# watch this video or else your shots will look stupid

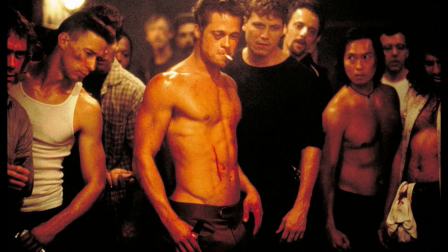(0:00)
Depending on the angle of the shot, all I need to know is the context.
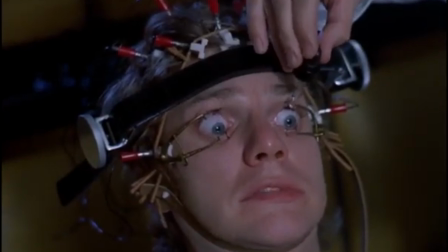(0:03)
One of the best forms of the static shot is in Clockwork Orange, where the camera just stays right on him while he's being tortured.
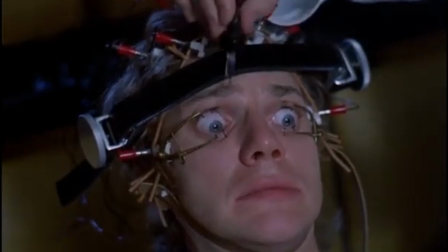(0:09)
He can't move, and it really emphasizes the way that we just feel like he can't move, like he's stuck watching this.
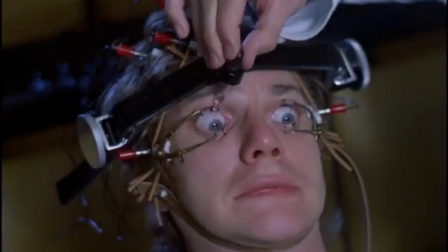(0:14)
And he utterly hates the film that's being shown. I can't show it, but just know that he's in agonizing pain.
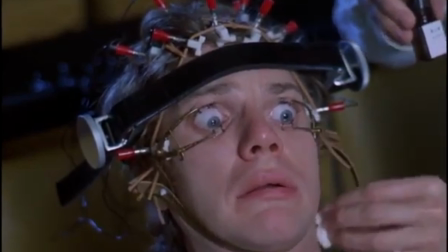(0:19)
And it's not, and when you look at it, it's not really that hard to not believe.
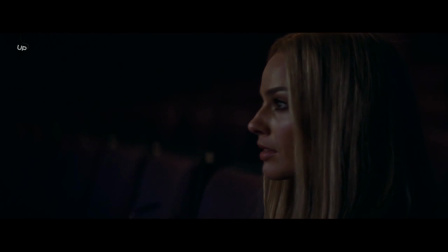(0:22)
And here is Margaret Robbie watching her own film in a film where she's another actress and she's watching her own film and she starred in a film.
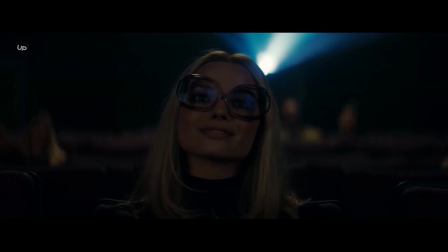(0:31)
Also, she shows her feet in the scene, and this captures her very joyous, gleeful expression at watching this movie.
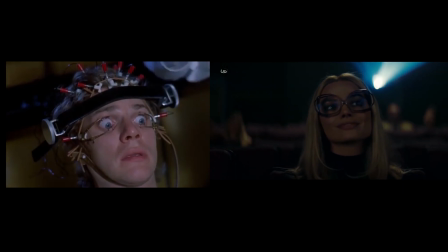(0:37)
And you see how these two are close-ups basically because they're both, I don't know, people call anything a close-up,
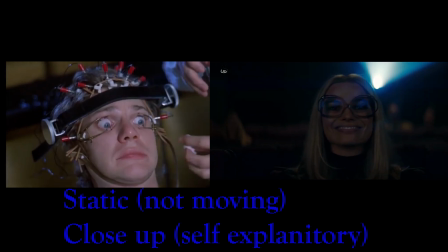(0:43)
but let's just say that they're both static shots and both close-ups, and yet they're both used for completely different purposes.
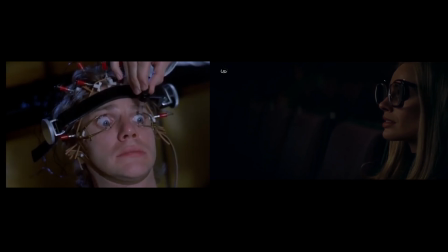(0:48)
The second one that we were talking about is used to capture her reaction to the movie, and we capture Alex DeLarge's reaction to a completely different movie.
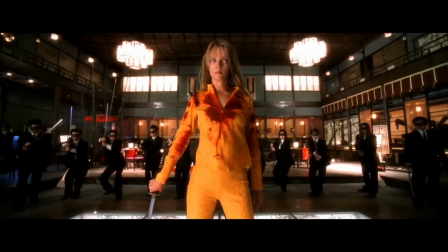(0:56)
One is in awe and the other one is being tortured. And this is what using a shot is really all about, the context behind it.
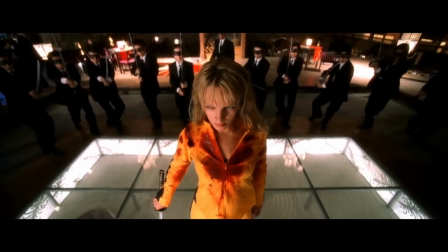(1:02)
The shots go hand in hand with the story. Without your shots in your story, then it's just a book.
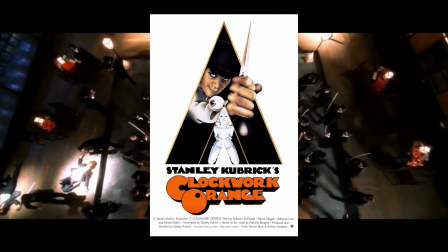(1:07)
It's a script. And in this video, we're going to continue talking about Clockwork Orange because it just does it so well.
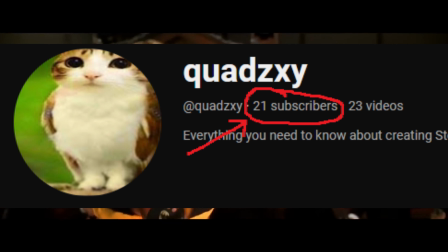(1:13)
We'll go through the motions. So if you enjoy, subscribe. Like, I don't have that many. You would be a valuable customer. Like to. And just enjoy.
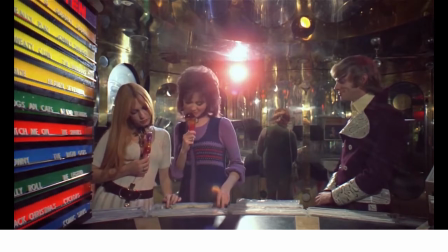(1:21)
So much earlier in the movie, there's this very cheeky scene where he's trying to flirt with two girls at once in this futuristic library.
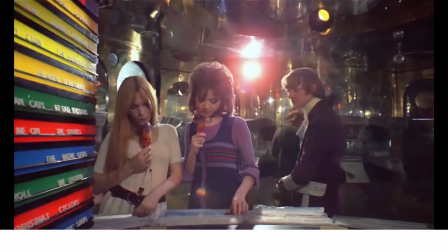(1:27)
The context behind this scene is that he basically went to Barnes & Noble just to flirt with some girls.
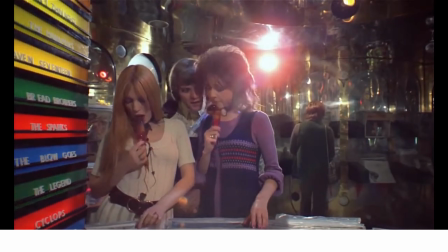(1:32)
Really cheeky scene where he's following these girls basically, and he's flirting with them, and there's a tracking shot.
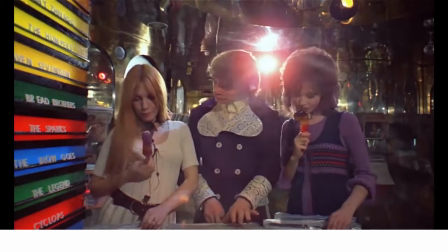(1:38)
The camera perfectly tracks. The camera tracks where he's moving. A tracking shot is where the camera actually follows the person.
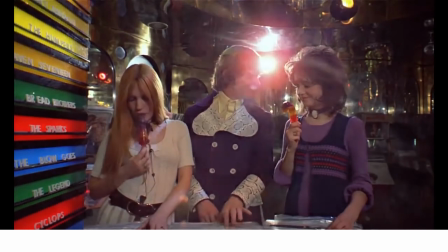(1:45)
And the tracking is usually centered at some point, but it doesn't always have to be.
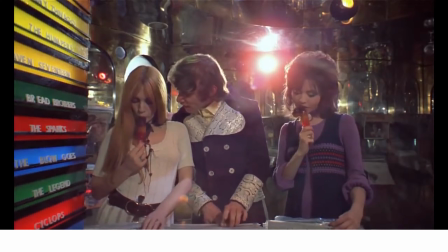(1:49)
And it gives us this, and his body language, but it really gives this persistent feel.
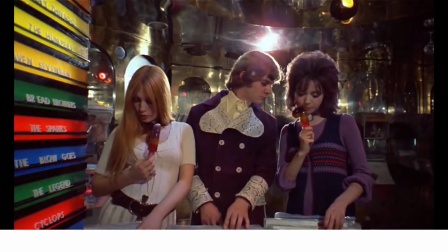(1:55)
He's very persistent because the camera is being persistent with him.
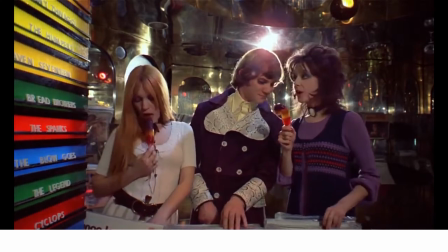(1:58)
But I wouldn't straight up think that it's more of a subconscious thing, but it does make him look that way.
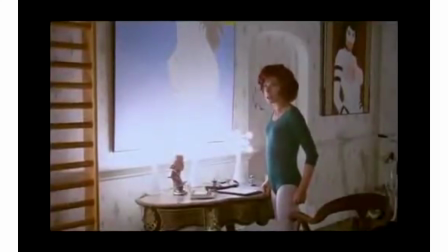(2:04)
Another scene where he's very persistent is where he's broken into this woman's house and he's basically harassing her before he eventually kills her.
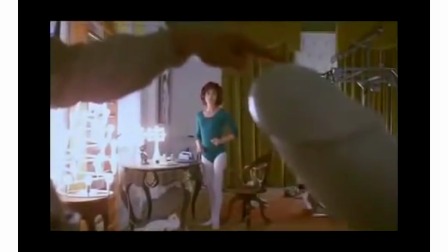(2:11)
And it's a centered shot while the background is moving around him, like he's going around in circles with this girl.
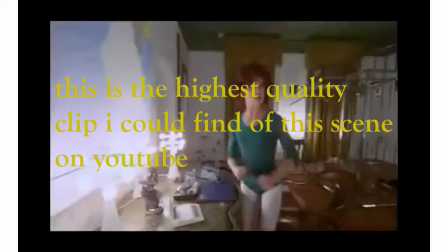(2:16)
A lot of harassment of women in this movie. But it gives this idea that, he's like the background's moving and he's running and he's clearly chasing her with,
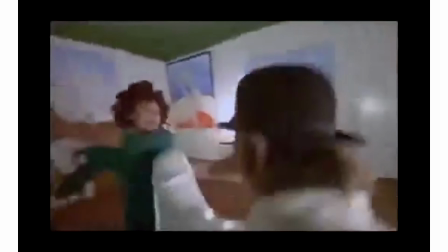(2:23)
I'm not gonna say what that is, with this solidified phallic object. Like the entire world's running away and he's just following you, the camera.
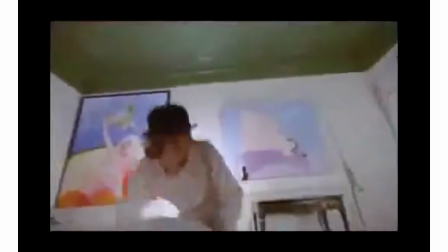(2:31)
Watching this scene, I subconsciously felt like I was being harassed. Okay, you get the point at this point.
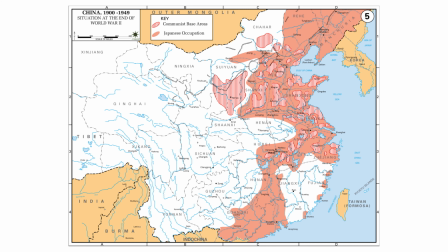(2:35)
Now there's this scene in Ip Man. The context of this scene is that this area of China has been annexed by the Japanese.
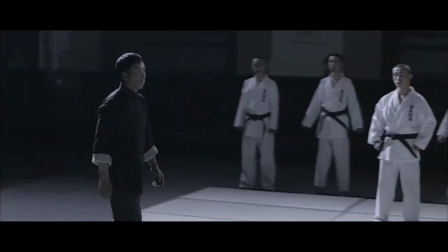(2:42)
It's during World War II, and he's fighting to win a bag of rice. So he has to fight these 10 dudes using his martial art, Wing Chun, while they use their Japanese martial art.
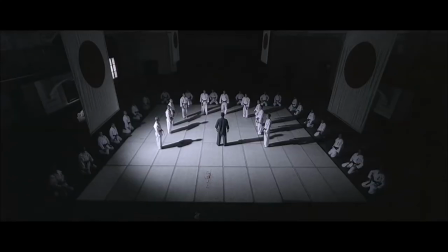(2:51)
For reference, this guy has a family too. And it's this overhead shot of him standing with all these people, standing in the middle of them.
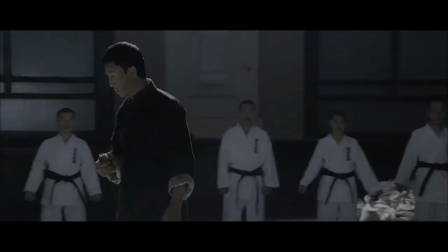(2:57)
Center shot as well. But the camera shots, after we find this out, the camera focuses on that last piece of bread he has to feed his family, and then he goes to fight them.
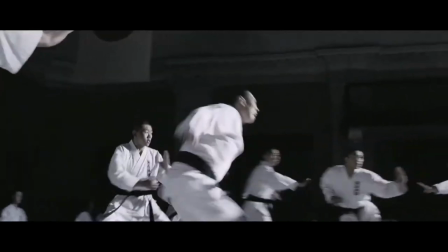(3:05)
The suspense and the music in this scene is so good, and then the way he just dispatches them right after is incredible.
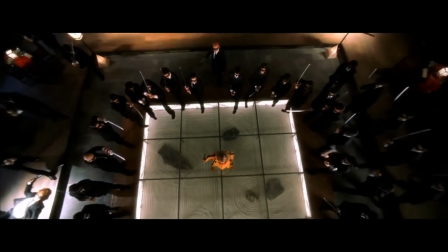(3:12)
Also, this is definitely much more than 10 people, my bad. The same type of thing happens in Kill Bill, except the context is that she just wants revenge.
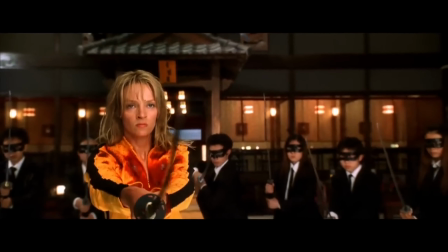(3:20)
And then there's a shot that focuses on her sword, and then when she flashes the sword, everybody steps back.
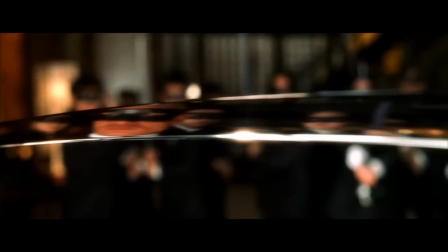(3:26)
It's so good, and just shows that she's intimidating them.
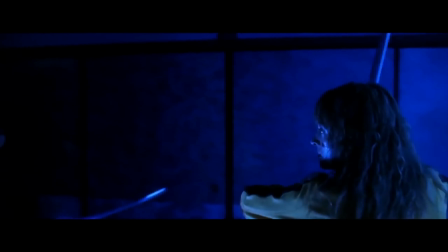(3:30)
The same thing happens when she's surrounded and the camera sort of panders on this one guy's katana for a little too long,
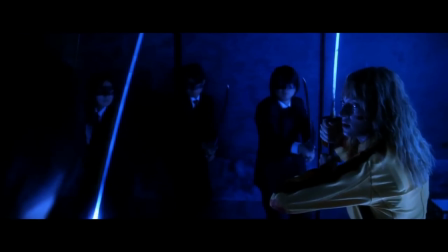(3:37)
and we follow that up with a close-up, and it just shows how horrified she is. This is how a close-up should be done.
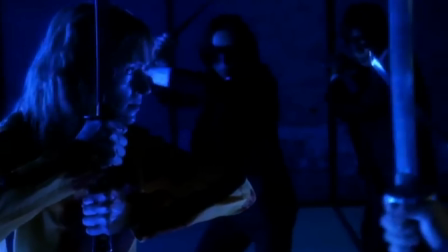(3:42)
How it's just it's such a clear emotion that is being shown. So many close-ups are just so vague, but in this one, I know exactly what is going on through her mind.
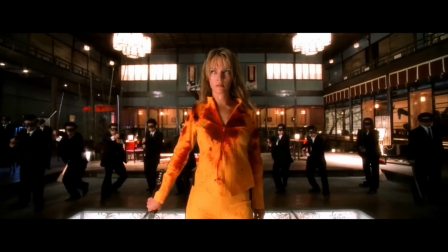(3:50)
And in the ensuing chaos before the actual fight begins, the sound of the zombies in this scene, it makes it sound like she's surrounded by zombies.
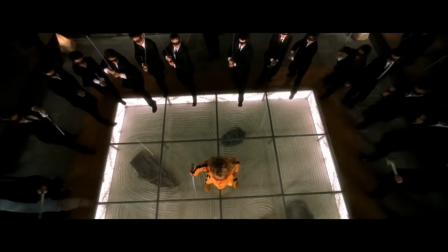(3:57)
They're not zombies, by the way. I just had to clarify that. But it feels like she's in The Walking Dead or something.
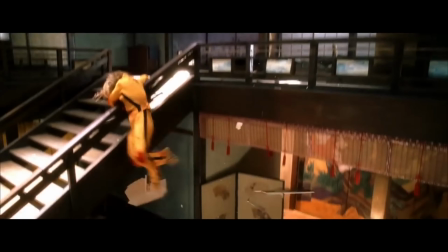(4:02)
Like something's going on. Hot diggity dog.